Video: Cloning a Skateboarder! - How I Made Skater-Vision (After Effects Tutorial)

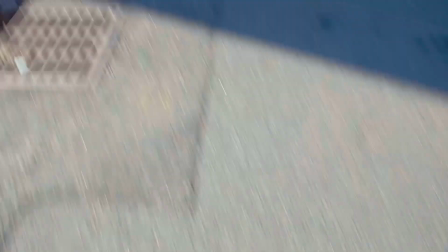(0:00)
Today I'm going to show you how I made this skater vision video. Most of these effects are pretty low budget, easy to do, and lead to some pretty cool shots.
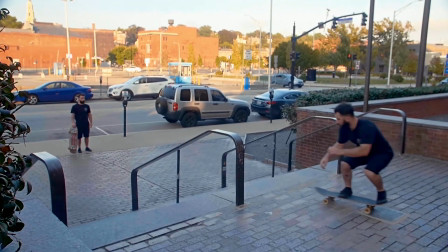(0:06)
So check it out.
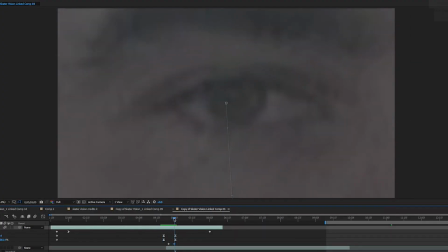(0:10)
The first transition was done completely in post by just keyframing the position and scale so that the camera zoomed into his eye.
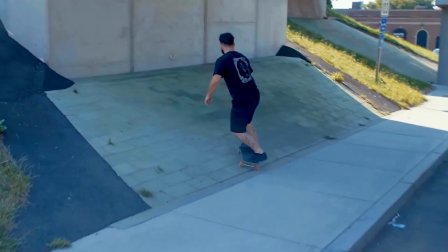(0:17)
This combined with the whip pan camera movement made for a nice blinking effect. The next transition was another whip pan.
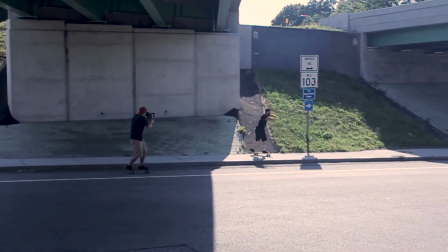(0:25)
The hardest part about this shot was choreographing it so that the whip pan happened at about the same time for both shots.
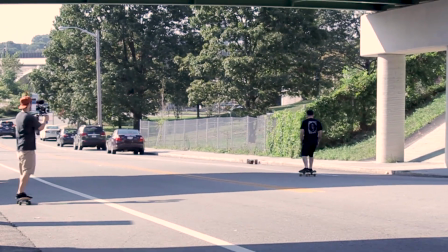(0:31)
Since we were riding on skateboards and it was nearly impossible to match the movement perfectly each time,
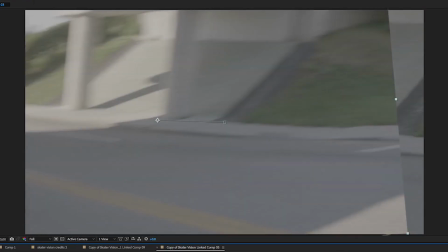(0:36)
a little work had to be done in post to re-time and reposition so that they lined up correctly.
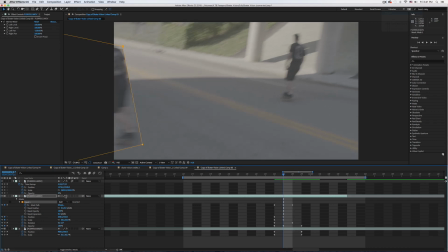(0:41)
And then I just added a little simple mask so that he would appear in the frame twice to really sell the effect.
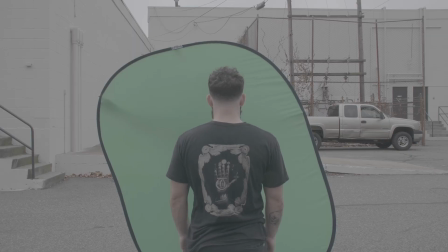(0:48)
The next clip was actually the easiest to pull off since we had a pop-up green screen. First I had Lucky do his tricks on the left and right side of the screen.
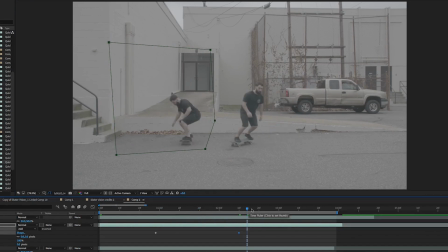(0:56)
Once we got both tricks, it was just a matter of masking them together to give the cloning effect and have him appear in two different spots.
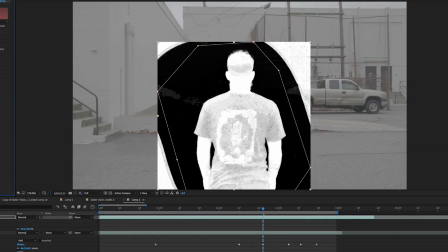(1:02)
Finally, we added our top layer of him standing in front of the green screen. This one was just simply masking out the green screen, using key light to key it out, and then we have our finished shot.
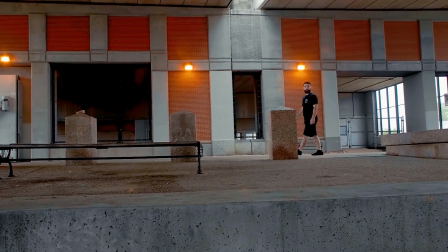(1:12)
The hardest shot to get was the under the bridge shot. First we recorded Lucky ollieing the stairs, and then I panned up to the top.
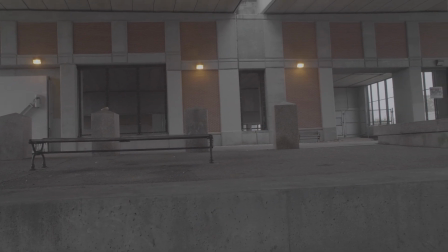(1:19)
Keeping the camera in the same position, I had Lucky run back up and walk across the frame in front of a green screen.
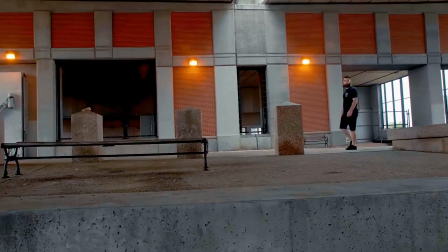(1:25)
I wanted Lucky to appear before the camera stopped moving.
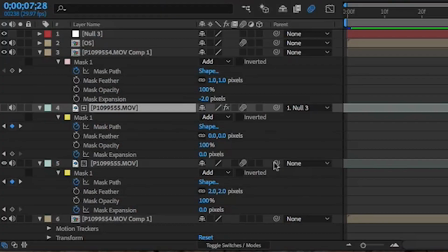(1:27)
To do this, I used motion tracking to track the pole where he would be walking, and then just parent his layer to the tracked layer so that he would be moving with the shot.
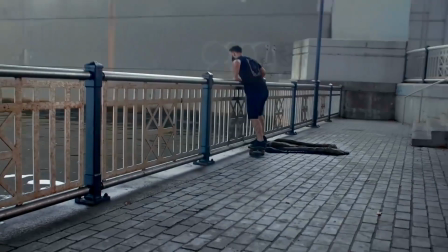(1:36)
Then I just keyed out the green screen, and then we had our finished shot. The last shot was the handrail shot.
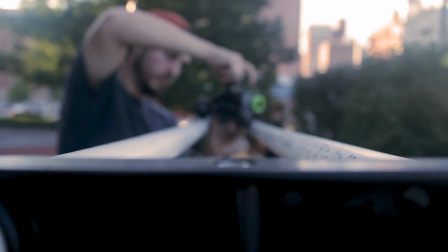(1:41)
To achieve this, we used a revolve motorized dolly, which is perfect for travel because it can run on PVC pipe and pack down really light.
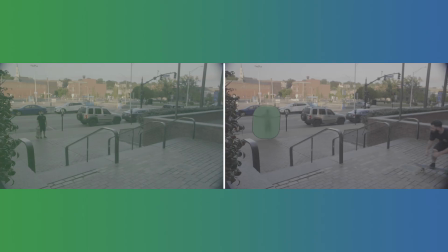(1:49)
This allowed us to get the exact same camera movement every time, which would make things a lot easier in post.
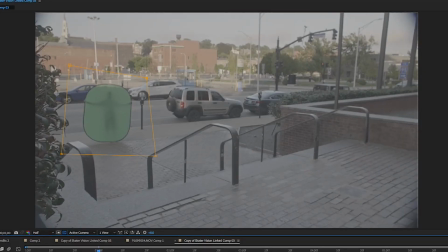(1:54)
Since the two shots were identical, all it took was a simple mask and the two shots blended together seamlessly.